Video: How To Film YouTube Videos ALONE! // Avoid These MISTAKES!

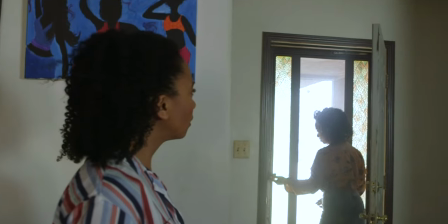(4:10)
Needless to say, obstacle number three is no more. Obstacle number four is comprised of two of the most overlooked aspects when creating a YouTube video. Now they may not seem like they're big deals, but trust Trust me when I say they are. Once I show you the difference these two make, oh you will never be able to ignore them again. Audio and lighting make up obstacle number 4. Now believe it or not, but your audio is actually more important than your picture quality. Now it is said that an audience will forgive you for bad picture quality as long as your audio is good. Take this for an example. Would you rather listen to something like this for two hours? Or listen to something that sounds like this for two hours? Yeah, you hear the difference now, don't you? You can't go back. I know. I'm sorry. It's no going back now.
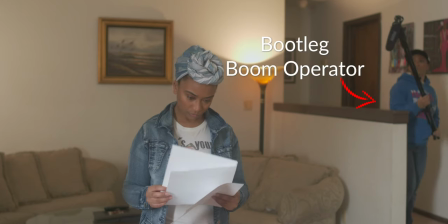(5:02)
Usually, professional sets will have what's called a boom operator. Now, these are the people that you see holding those long poles that typically stand above the actor's head.
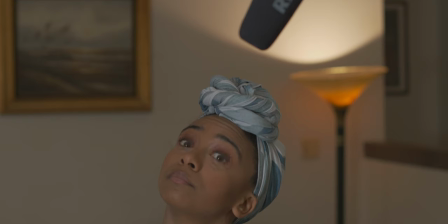(5:11)
Now, a microphone is placed at the end of that to capture the actor's dialogue. But as we said, I'm in this alone.
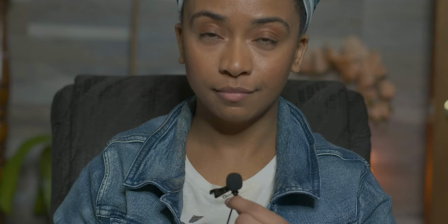(5:18)
So, what's the secret? I use what's called a lavalier mic, specifically the Deity V-Lav microphone. Now I usually have it hidden like right here in my shirt so you can't see it, but it's facing my mouth so my voice sounds present and full.
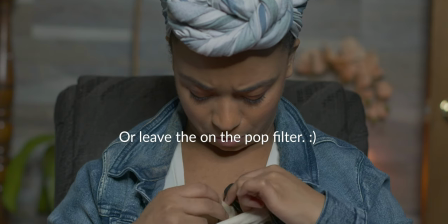(5:33)
Now if you use this technique just be sure to stick either skin tape between your skin and your shirt to avoid hearing rustling sounds as you move. Rustling sounds as you move. I didn't use the tape.
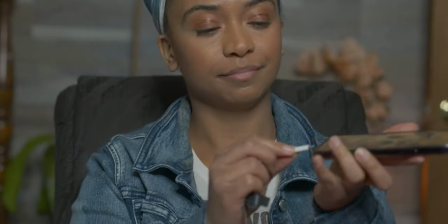(5:46)
I'm not dancing. I'm just rustling noises. I just run it into my iPhone and use this free voice recorder app as a recorder.
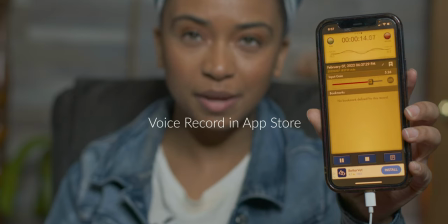(5:55)
Then I can just email the audio files to myself, sync it up in my editing program, and boom. I've got pretty decent audio. And just for the record, the irony of the fact that my audio is not the best is not lost on me. I have realized in the middle of the shoot that I need to upgrade my audio. It's kind of dying out on me, but oops. So now on to lighting. This can make or break your picture quality. So good lighting can make a cheap camera look like an expensive one, but bad lighting can make just about any camera look awful. And here's how you avoid that. Now, right now, as you can see, I'm standing up against a window, so I'm using natural light. But the thing about natural light, I love and hate it. It's wonderful, it's flattering on the face, but you can't control it. Like, there's no controlling the sun, it does what it wants. So we have to use artificial lights. Now, the lights that I use, I am due for an upgrade, but they work nonetheless.
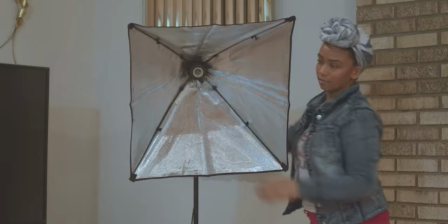(6:50)
Let me show you. I use these hexagonal lights that are actually designed for photography, but I made them work for film.
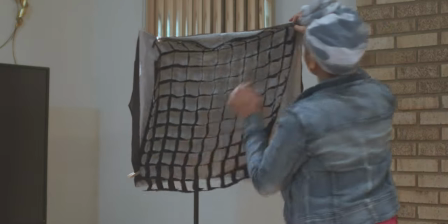(6:56)
I've also added what's called a honeycomb grid, even though it doesn't quite fit, but again, I've made it work.
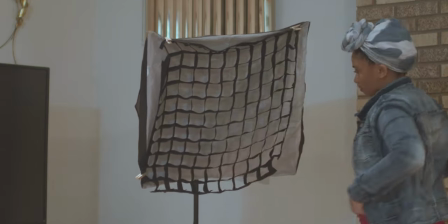(7:02)
This allows me to better direct the light, creating contrast on my face instead of a flatter look.
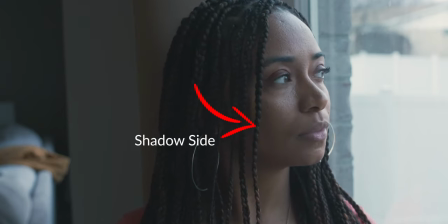(7:07)
It's always best to have what's called the shadow side closest to the camera, but But that's if you're going for a more cinematic look. Now as I'm sure all of you know, it is pivotal that you remain in focus during your videos. But since I don't have auto focus on this camera, how do I stay in focus? Well I use my favorite piece of gear to date, a follow focus.
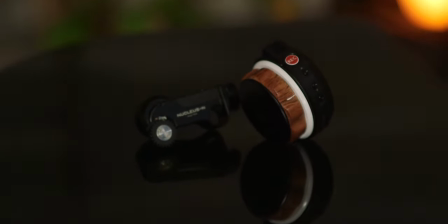(7:34)
I use the Tilta Nano Follow Focus to remotely control my camera's focus while simultaneously being in front of the camera.
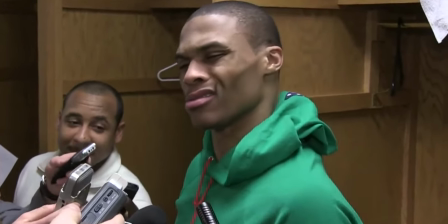(7:42) What?
Let me show you what I mean.
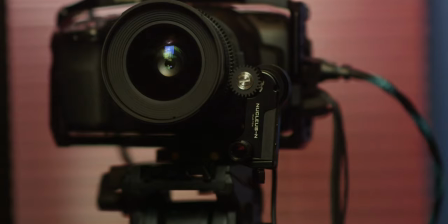(7:45)
The two-part device is connected with a remote that is wirelessly connected to another component that is attached directly to the camera's lens.
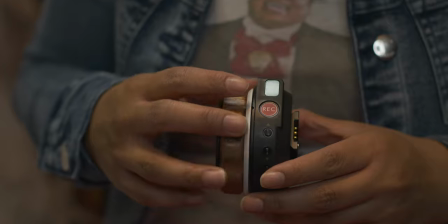(7:52)
So whenever I turn the remote, the gears on the attachment also turn, adjusting the focus.
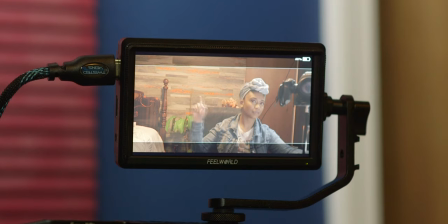(7:57)
And just like the slider, you can set A and B points, only this time it's in terms of focus points.
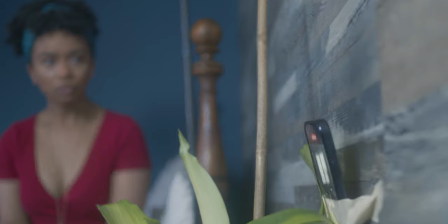(8:03)
Now in this particular shot, Riley has the remote in her hand just out of frame.
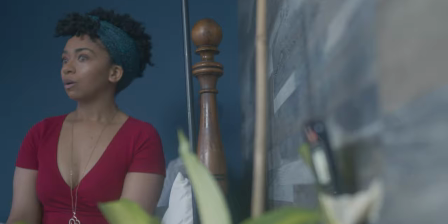(8:08)
Point A was on her while point B was on the phone. Pretty dope, right?